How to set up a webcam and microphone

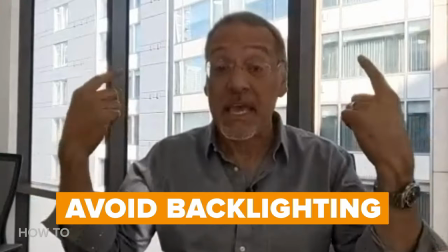I'm a silhouette coming out of the grave. Behind me is this big white wash of a bright building.
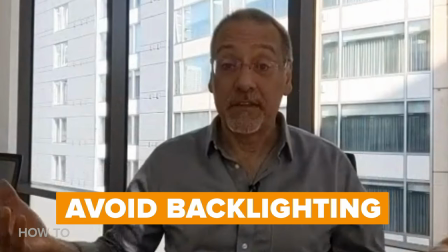This is miserable lighting. It's backlit without being front lit.
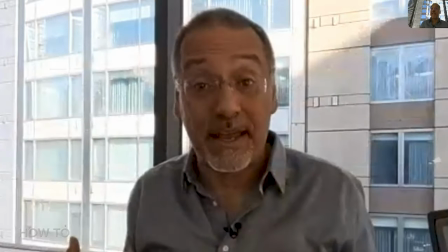Now to deal with this mess, this dark silhouette that I'm sitting in, you want to deal with that big light back there.
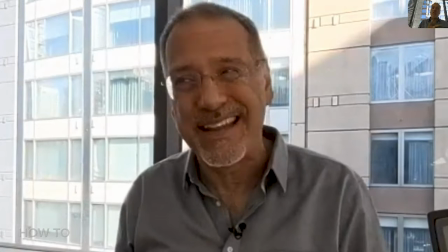But I can't. It's called daylight. I can't turn off the sun. I don't want to pull the blinds because that gives me a claustrophobic scene.
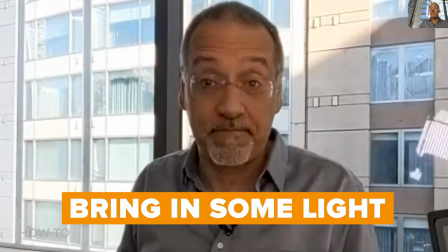Instead, you got to get some light on your face. Once you do this, you have what's called fill.
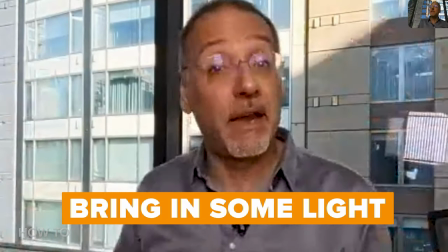There's still light behind you, but you've also got a nice amount of light on your face and things balance out nicely. It's a lot more pleasant composition. Now backgrounds matter on a webcam hit.
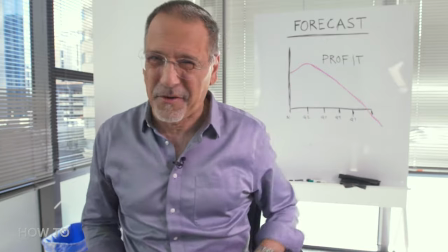They focus on things near and they focus on things far and you don't necessarily want what's behind you going out.
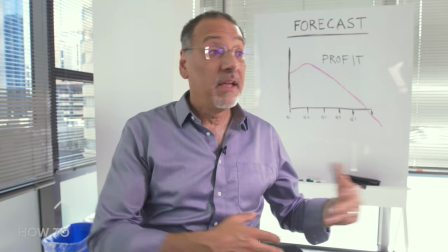That applies to sensitive data, that applies to personal effects,
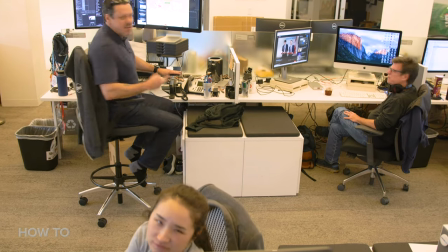that applies to your co-workers who don't appreciate you webcasting them just because they happen to be in the area. Now check if the video conferencing app you're using will automatically deal with the background using its own software.
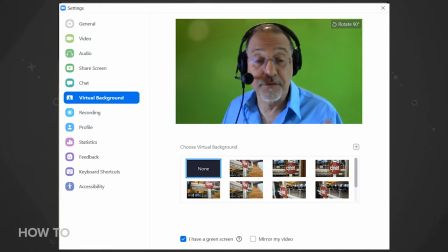Now look at the settings for whatever web conference or video conference software you're using and see if it's got a place where you can deal with the background electronically without you having to move or point the camera somewhere. What I've got behind me is a green screen. You've seen these in TV and movie production. You can get them for home for not a lot of money and they're small, they're not giant.
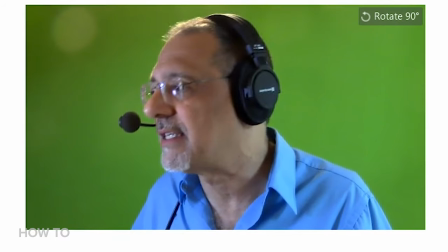You don't need to take over a whole room. By doing this I can then tell my software to drop in a different image behind me.
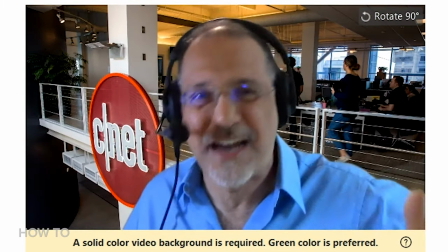There's one that looks kind of like I'm at the office that's actually our office i'm not trying to fool anybody but just create more of a business backdrop that
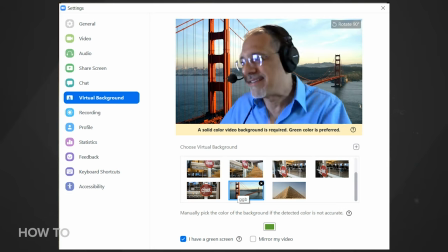is contextually relevant that means i'm not going to do this as nice as photos of the golden gate bridge or the pyramids are resist
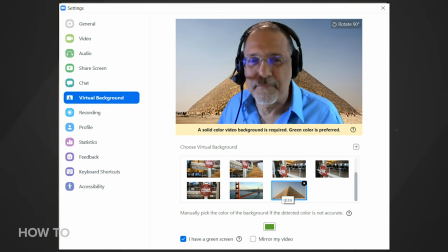the urge to put those in there that's kind of like the old wallpaper on computers from the 90s there's also companion
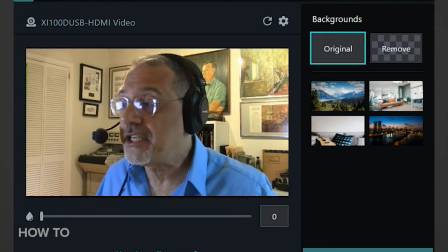software you can get for all the major video conferencing platforms that let you do something like this actually dealing with your background by just blurring it out,
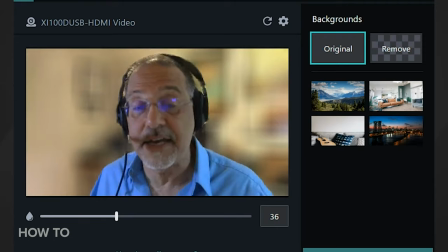not changing it, not getting a green screen, but just deciding you want to make it look indistinguishable or unreadable.
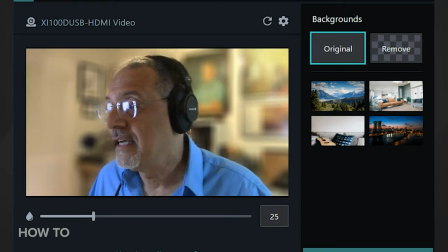This is pretty slick stuff and very easy to use when it works well. I've found the variations on it can be rather pronounced depending on what my background is, how well it's lit,
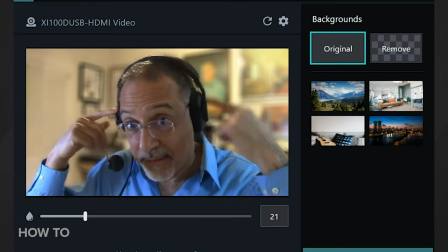and what I'm wearing, including my headphones, yes or no, what color is my shirt.
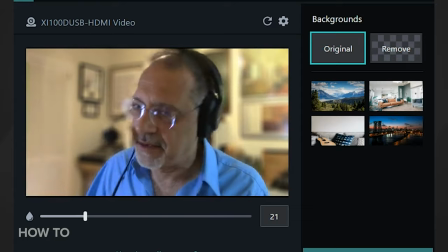This is an edge detection algorithm, and sometimes it'll work Well, sometimes it'll make your head look funny. You just got to try it.
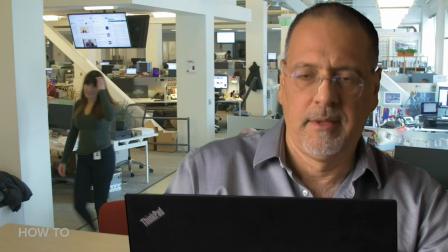By the way, make sure there's no one in that photo who is walking or standing because it looks real unnatural if they never move during your one-hour video conference. Now, we've covered a lot, and some of it may have been unfamiliar, but let's sum it up in six simple steps, a checklist you should use every time you go to get on webcam.
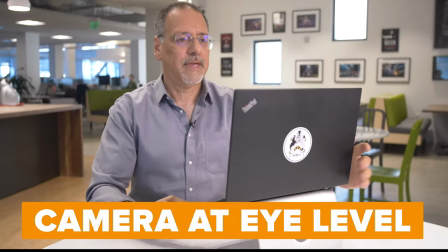Get the camera up at your eye level. Look at the camera, not the middle of the screen.
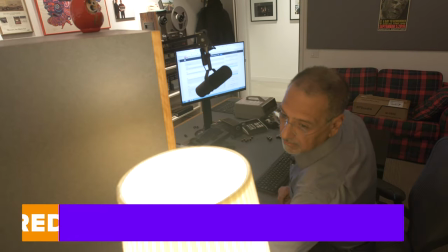Get a microphone closer to your mouth. Reduce the blue light hitting your face from any monitor you're looking at.
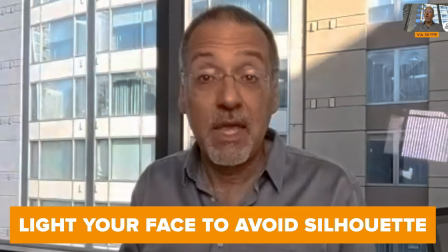Light your face to make sure you're not just a silhouette and manage your background. Now a lot of you desktop video pros are gonna say wait a minute you didn't even cover the idea of using a high-quality camcorder as a webcam which you can do with a video adapter or how about some better tips on lights like this guy right here that I'm using right now. These are all great ideas and can further the game, but I think for the average person, they might be too much expense and hassle and desktop real estate. The simple tips I've given you so far are going to take you a long way. Get out there and look good.